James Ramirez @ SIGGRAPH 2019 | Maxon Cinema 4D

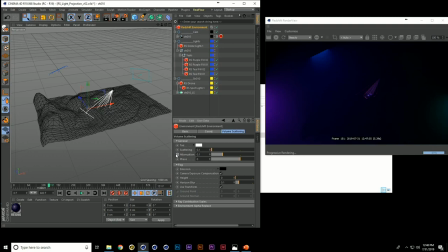[12:13]
Like now I think the light is falling off way too much, but now it definitely,
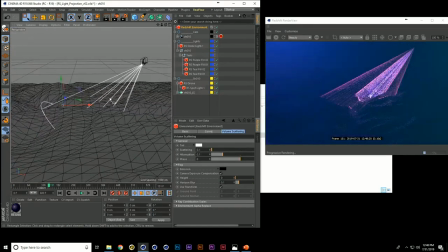[12:17]
we're still getting those kind of atmospherics of where those lights are placed and getting that moody lighting. And then it's just kind of dialing in like where you think how much that should be.
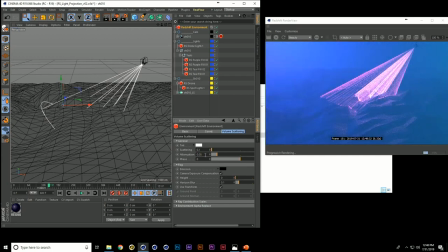[12:26]
Like maybe if I do 0.05, it still allows a lot more of the ambient light contributions, but we're still kind of being able to stay a little mysterious and see more detail in our scene and so you know with this I kind of went through this process and then using the AOVs
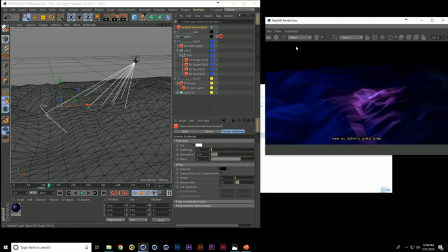[12:42]
in Redshift you can kind of do different render passes and take that into your compositing software and kind of dial in the look that you're going for so I kind of was me I I added reflection and specular and I wanted the the light as a separate pass so that I can kind
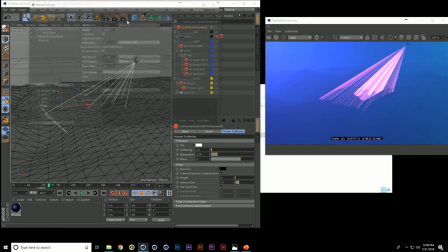[12:57]
of just have just that and dial that in and I did that through the render settings and under AOV there's
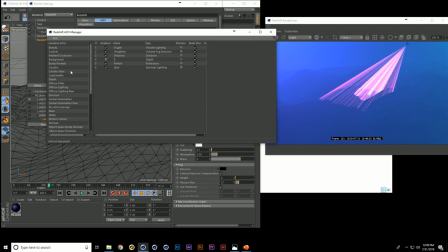[13:05]
a AOV manager and you can come in here and just anything that you really want to add to your scene if you wanted to add ambient inclusion as a pass you can just double click that and then when you render now like you have an extra pass so you can kind of come in here and dictate that and
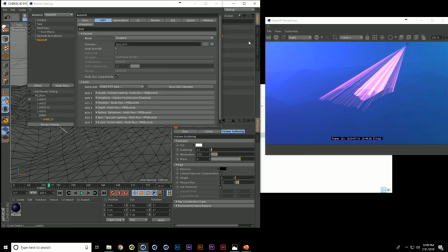[13:18]
the the kind of cool thing about this as well is that you know with the take system I was also saving different render settings so each shot
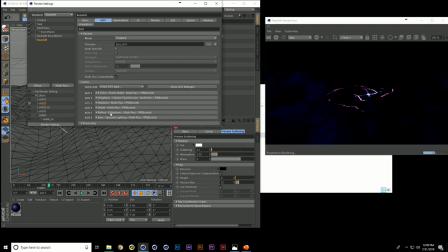[13:24]
had different render settings which had different render passes so it's cool that you can kind of like control that per layer so you're not rendering a bunch of extra things like for every single shot you know specifically for some of these you know UI shots I was like turning the environment down and
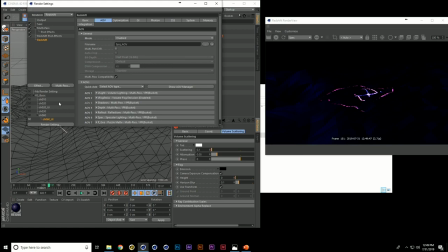[13:39]
just getting just the volume light so I could have more control over that and comp so yeah so that that's this kind of project and
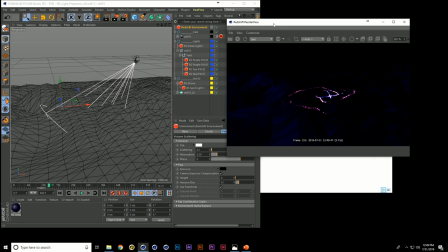[13:47]
kind of like my kind of learning redshift and learning how dial it in and it's been a lot of fun and then the next project I would like
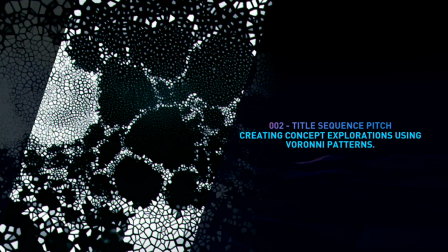[13:54]
to talk about is this title sequence that I got to pitch on I got to pitch on this title sequence at Alma Mater it was for the movie Venom.
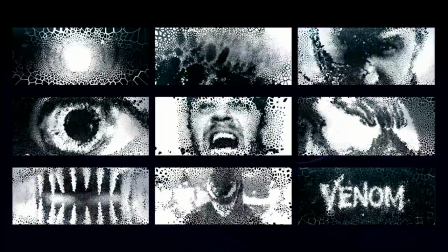[14:01]
We didn't win it. If you win some, you lose some, and normally I don't really talk about a lot of the work that doesn't, you know, make it out there, but I thought the creative process on this was interesting enough, and the technique was interesting that I wanted to share it.
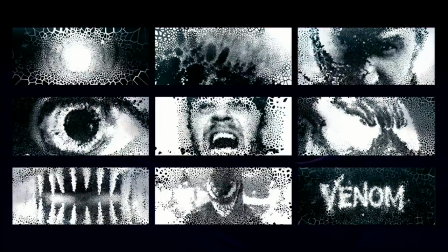[14:15]
The creative challenge with this project was that the assignment was given to us to create something for Venom that didn't include anything that was symbiote related, so like organic growing things and also no webbing.
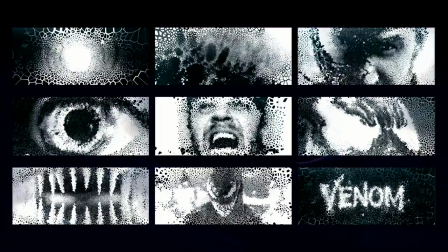[14:27]
So like the character had no relationship to like that property of the comic books and so it was like how do you create something that's iconically venom that doesn't have that those qualities and so what I chose to focus in on was the idea that this character is constantly you know he's like an anti-hero so it's this constant good and bad evil you know kind of like decisions good
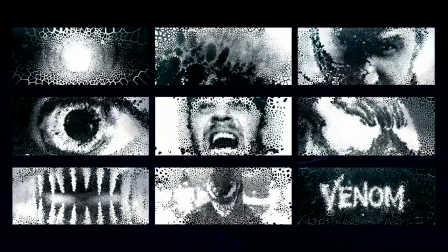[14:47]
and bad evil good and you know this conflict and the thing that I tried to hone in on was like, you know, the organic quality to their relationship. And so I started looking into like Voronor patterns and I thought that the way that it was created,
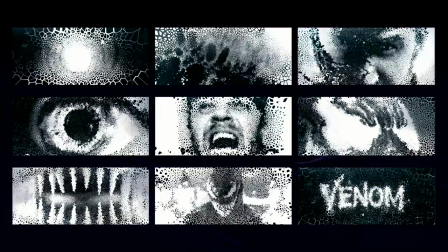[15:02]
substructures was an interesting kind of relationship to that character. And then inside Cinema 4D, there was a Voroni fracture tool. And so with that, I also wanted to make sure that I was creating something that if we went to production,
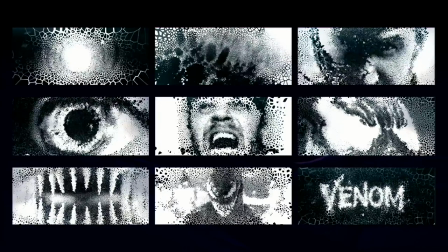[15:13]
that it could be like a procedural system that I could drop in any image and it would update and I could create design frames like as fast as I needed to.
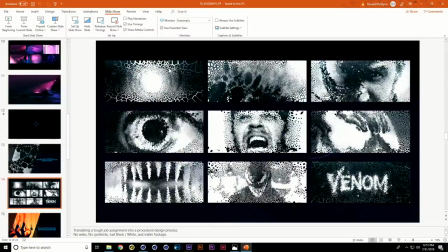[15:22]
And so let's take a look at that and see what that looks like. If I jump back over to cinema, I have a scene called Venomize.
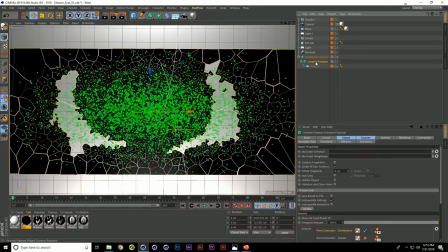[15:31]
So I have a plane that I've dropped into a Voronoi Fracture and I'm
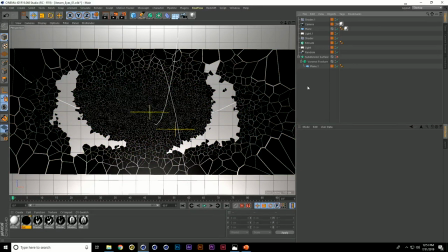[15:37]
using kind of like the iconic eyes as a texture and it is affecting like the pattern.